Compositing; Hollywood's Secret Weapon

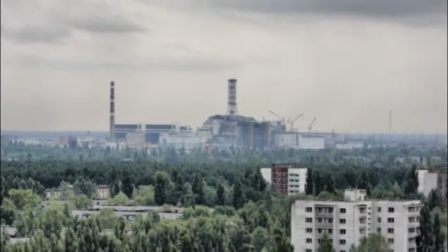You don't have to destroy a city to see it in ruins, or have supernatural powers to shoot mist from a wand,
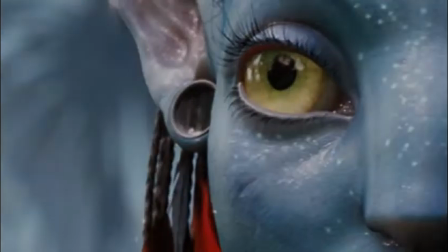or travel to neighboring planets to see aliens. So how do filmmakers do it?
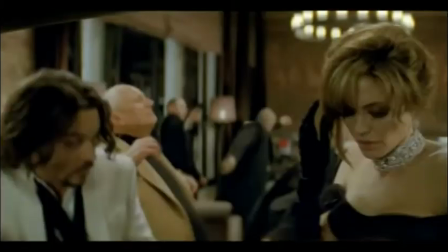They have this ability, and it is one of Hollywood's best kept secrets.
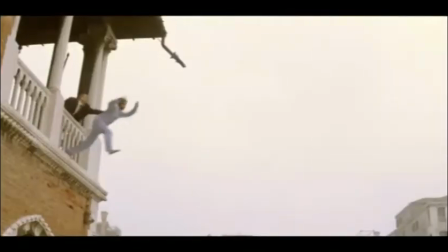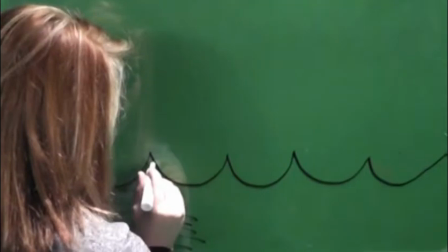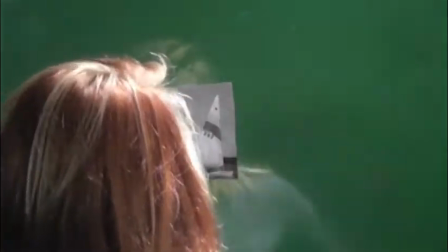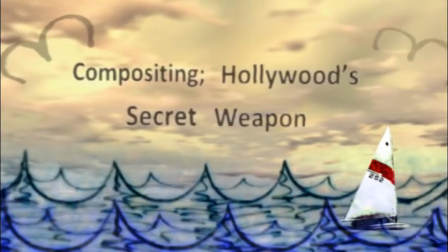My name is Scott Shaw, chair of the Game Design Development Program and Video Motion Graphics Program here at Wilmington University.
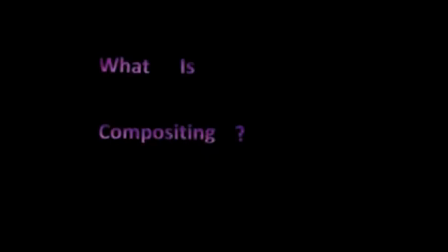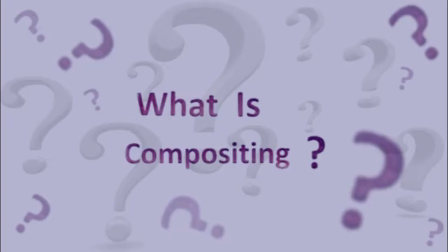Compositing. Well, in our world, that means taking several different images, maybe video footage,
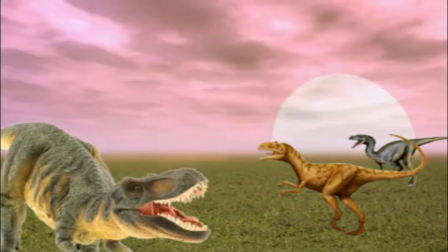computer-generated objects such as creatures or buildings, and putting them all together into a finished piece where it doesn't look like it was staged.
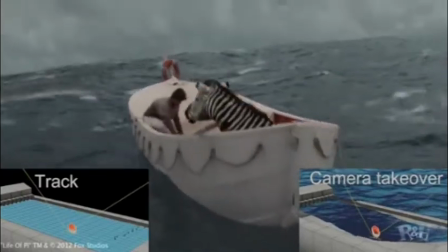Sometimes the goal for compositing is photorealism for a motion picture, and other times the goal is to exaggerate the world for a TV spot.
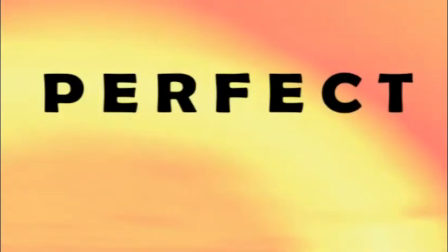Compositing's elements can be explained through an acronym called PERFECT, which special effects editor and your camera came up with.
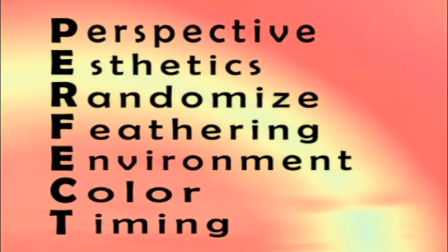PERFECT stands for Perspective, Aesthetics, Randomize, Feathering, Environment, Color, and Timing.
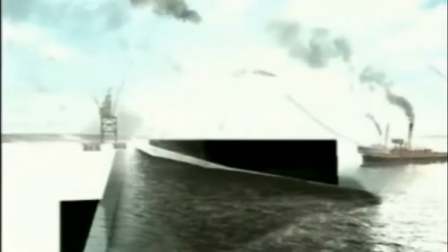Perspective. When compositing a scene, a person would want to consider the illusion of depth in their raw footage and carefully mix elements that align with their shot. Well, if your perspective is off, even in some of your 3D objects that you're creating, the viewer will know.
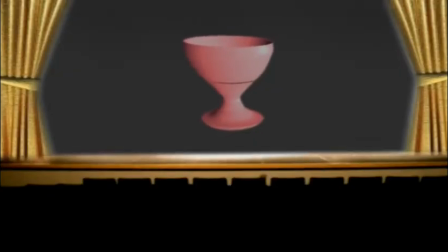It'll be like, I don't know what it is about this particular scene, but it just didn't feel right. I didn't think it was real. It looked fake or cheesy, and that's usually a result of not having your perspective lined up, or your lighting not right, or the grain.
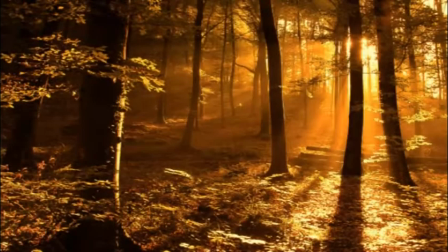For example, in a forest, trees are not just in one line across the ground.
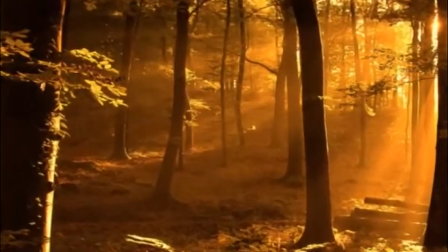They must overlap each other, and the trees in the background must be blurrier than the ones in the foreground.
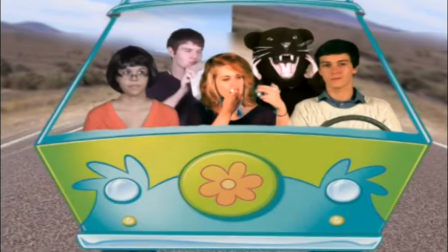Aesthetics. Keep an eye on each element and balance them in the scene evenly.
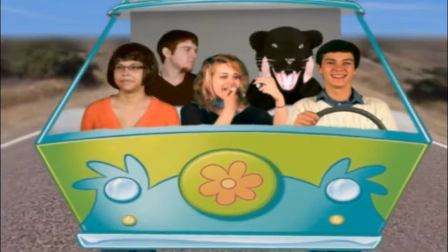Objects in the front of the scene should be more bright and in focus than the objects behind it. Look at the composite as a whole and not just the area being developed.
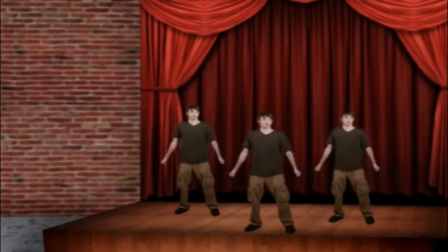Randomize. The world is unpredictable, so variation should be used in the compositing work.
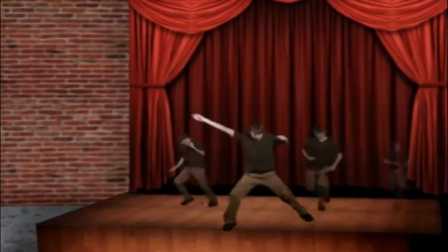One example is when creating a dance team from a small group of extras, it is important to offset the individuals by time and depth so they do not look duplicated.
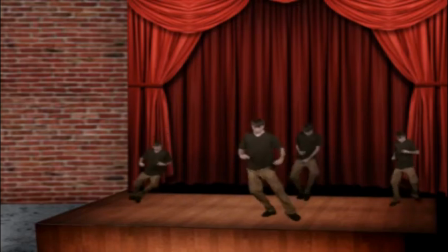The audience's mind should not pick up on a pattern. Feathering.
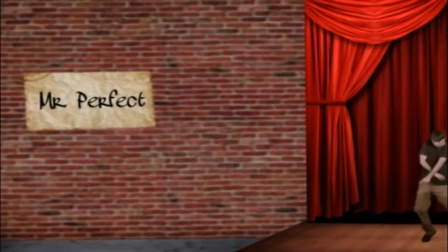The way elements are blended in a scene is a top priority. Sharp features can be a dead giveaway that the object was inserted into the scene in post-production.
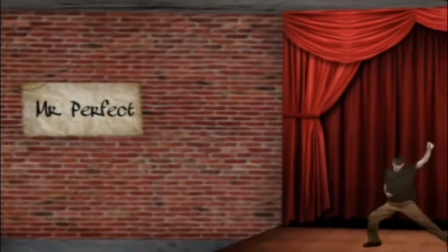Edges must be feathered in order to blend and create an illusion of shadows. The audience does not want to notice the elements as individuals. My name is Brian Windle, and I'm a videographer and editor at OK Video.
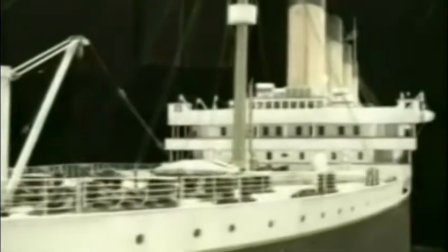Generally, when I see special effects and stuff in movies, I don't really want to notice them happening.